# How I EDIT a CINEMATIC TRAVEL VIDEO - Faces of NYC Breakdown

What was very unique about this shoot was that I captured this footage on a 10-week long trip, about 2.5 months spent in New York as opposed to the usual 1 week that I would spend somewhere at the most creating a travel video like this. So I had a huge variety of footage. I knew it wouldn't be possible or do the city justice to try and take all of that footage and put it into one individual style, try and kind of force all of this footage to look like one kind of look or vibe of the city. So what I did was I broke it up into 5 different sequences with completely different styles and to give you a completely different vibe of the city that I experienced while I was there.
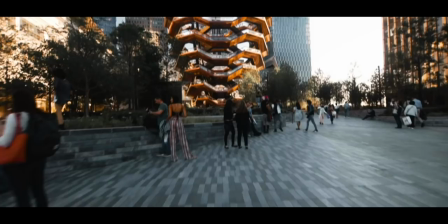335s
We start out with this daytime sequence to show the kind of grittier texture of the streets of New York.
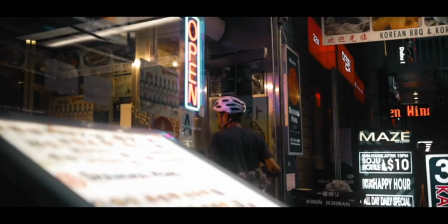341s
That then moves into a moodier sequence to show some rainy scenes around Chinatown and Koreatown,
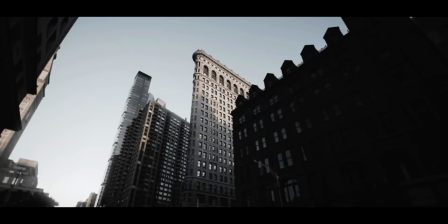348s
followed by this sequence in black and white that shows a lot of the historic places in New York. The Flatiron, the Castle in Central Park, places that have been around for hundreds of years.
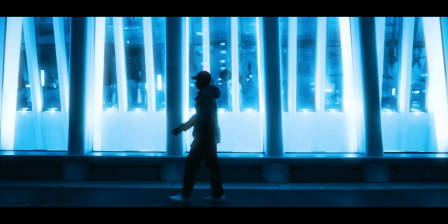360s
That's followed up and contrasted by this very futuristic sequence that shows some newer, kind of futuristic modern spots and buildings around New York. And finally, this sequence at the end that kind of just slows down and shows you how people in New York can get into nature a little bit within the city and kind of escape from the noise of the city. I decided to make it super obvious that these were contrasting sequences by defining them by color.
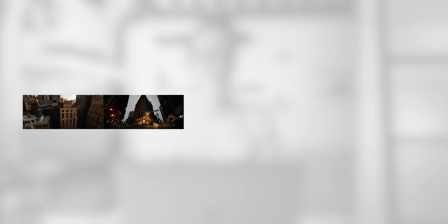386s
So the first one is very orange, then we go into that moody sequence and it's very dark and gray and cool colors.
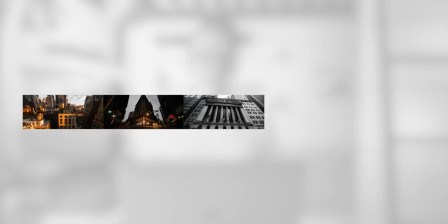393s
Then the sequence after that showing the historic spots is black and white, completely different from anything else in the video.
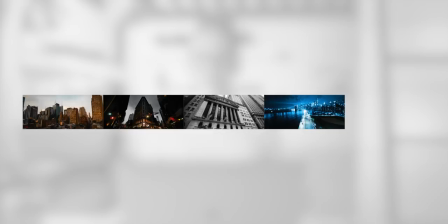399s
The futuristic sequence is completely blue, and finally that sequence at the end of the sunrise is very like pastel, colorful imagery. Having the sequences look very dramatically different also came along with the challenge of transitioning between them.
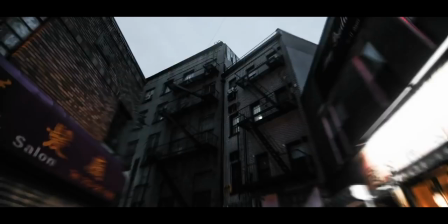415s
So you can see in here I've used the lightning a couple times to transition between sequences,
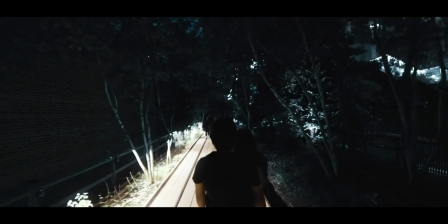420s
and also this color fade where I'm fading from color to black and white and then from black and white back to color to indicate a transition from one sequence to another. So let's start out by taking a look at this intro, and I wanted this to basically represent what I was talking about in the voiceovers.
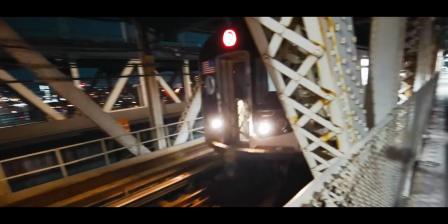437s
So you can see here we start outside of the city and then get closer through these shots that are kind of pushing in, then going across the bridge. Then we've got this shot of the spinning cube,
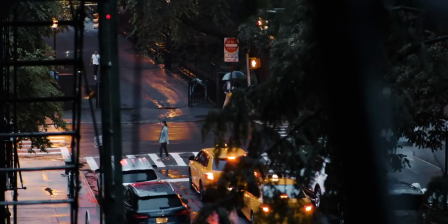448s
and this shot is pretty special to me because it was in the East Village where I stayed for almost all of the time in New York.
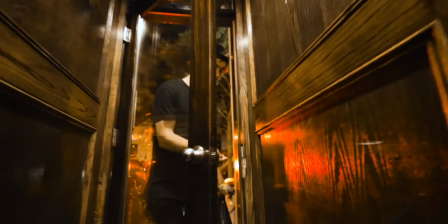455s
About 7 of those 10 weeks were spent in the East Village. This became kind of our home base while we were staying in the city. I had the idea to get a shot like this for a while I was there, but I ended up getting it kind of spontaneously and almost by accident just a few days before I left. I was on the subway and passed the station that this cube is located at.
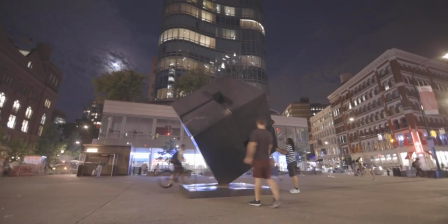476s
I decided randomly to just get off and try and attempt to get this shot, and luckily a couple people came by and decided to spin the cube around while I was there, and I'm really glad I did because I think this adds a lot to kind of conveying the message that I'm trying to get across in the voiceover visually and having visuals that tie in to the concept behind the entire video. And I believe when I got this shot was actually the last time that I visited that area of the city before I left. So I'm really glad that I decided to get this and that I was able to have this shot and have, you know, a kind of special part of the city be included in the video.
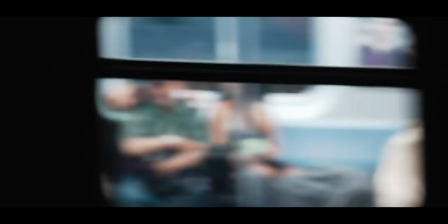512s
Then we've got a sequence of a few shots here where I wanted it to seem like the subway was taking us around different parts of the city,
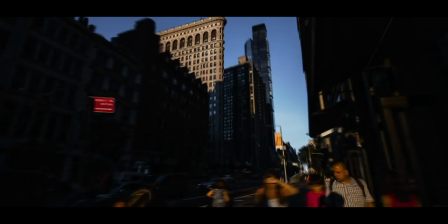518s
and then finally this hyperlapse of the Flatiron building, which even when I shot this I had the idea of it representing kind of moving from one face to another and seeing something different as you turn that corner.
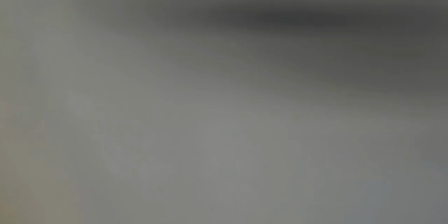530s
Then we move into this kind of daytime grungy textured orange sequence, and as you can see with the color grade here,
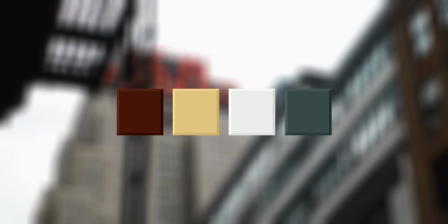536s
I've basically just killed everything except the reds and oranges.